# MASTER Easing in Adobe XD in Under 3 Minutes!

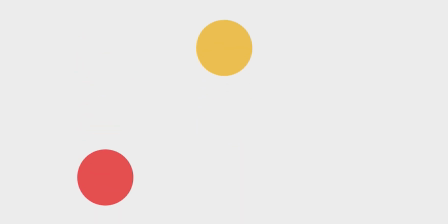(0:00)
Hey guys you're watching Danski and in this snappy video we're going to learn all about easing in Adobe XD.
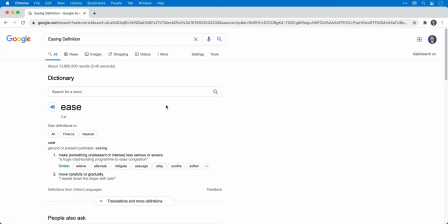(0:08)
Rightio, first let's search for the definition of easing. If we look at number 2 it says to move carefully or gradually.
Ease, ease, ease, ease, ease, ease.
Exactly. Now easing in the context of animation is very similar.
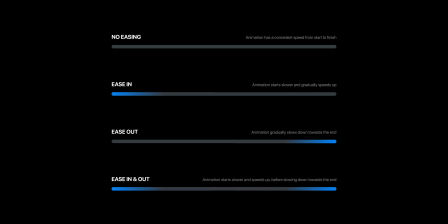(0:22)
For example, does the animation slow down towards the end or does it ramp up towards the beginning? and this can be controlled by adjusting the easing. So now let's hop into XD and take a look at no easing. Here you can see I have two artboards and two red balls.
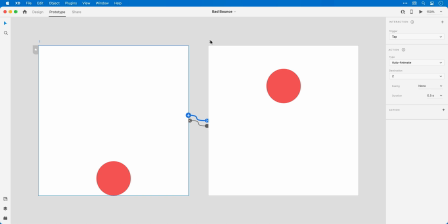(0:38)
In prototype mode, I've linked these together with an auto animate and there is no easing.
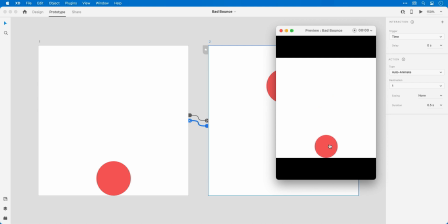(0:43)
And as you can see, my bouncing ball animation is definitely lacking something, which leads me on to basic easing.
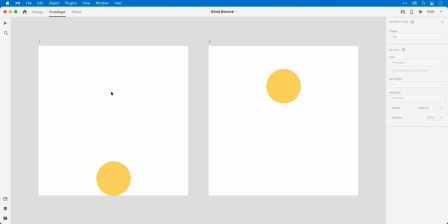(0:51)
Okay, so two more artboards, two more balls. If I click the first one, you can see they're linked with an auto animate transition and the first easing type is set to ease out and the second one ease in. This means that as we go from artboard one to two our animation will slow down towards the end and
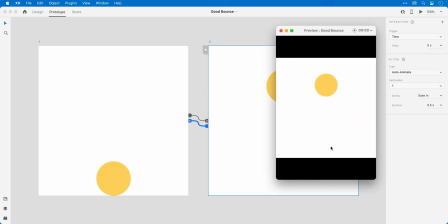(1:08)
as we go from two to one it will slow down at the beginning and then gradually ramp up the speed. Now this definitely gives a better bouncing ball animation and next I'm going to do something a tad more complicated with some advanced easing.
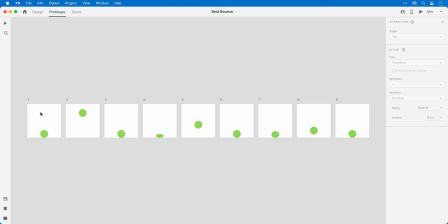(1:21)
Okay, lots of artboards, lots of balls. If I click these and go through them, you'll see that I start with ease out. I then move to ease in I then go back to ease out and I'm adjusting the timing as well. So throughout this entire animation The timing will start at 0.5 seconds.
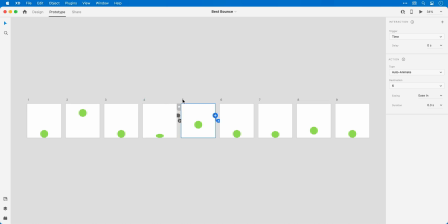(1:39)
It will reduce to 0.3 and end with 0.1 This is to account for gravity because the ball will never bounce back to its original height and because I'm using auto animate you can see on some artboards I've reduced the height of the ball and this is just to make the ball
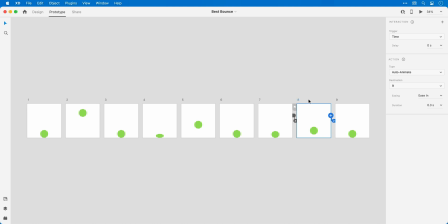(1:54)
look a little bit more bouncy squishy. Now creating something like this definitely takes practice and a little bit of tinkering with the easing and the duration settings and if you'd like to download this xd file with all of the easing examples I will link it in the video description.
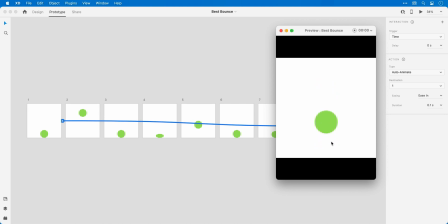(2:10)
And if we play the animation you can see we have a much more realistic bouncy ball animation. And there we go that wraps up the video so if you enjoyed today's look at balls and easing, why not click subscribe, ding the bell for more, take care and I'll see you next time.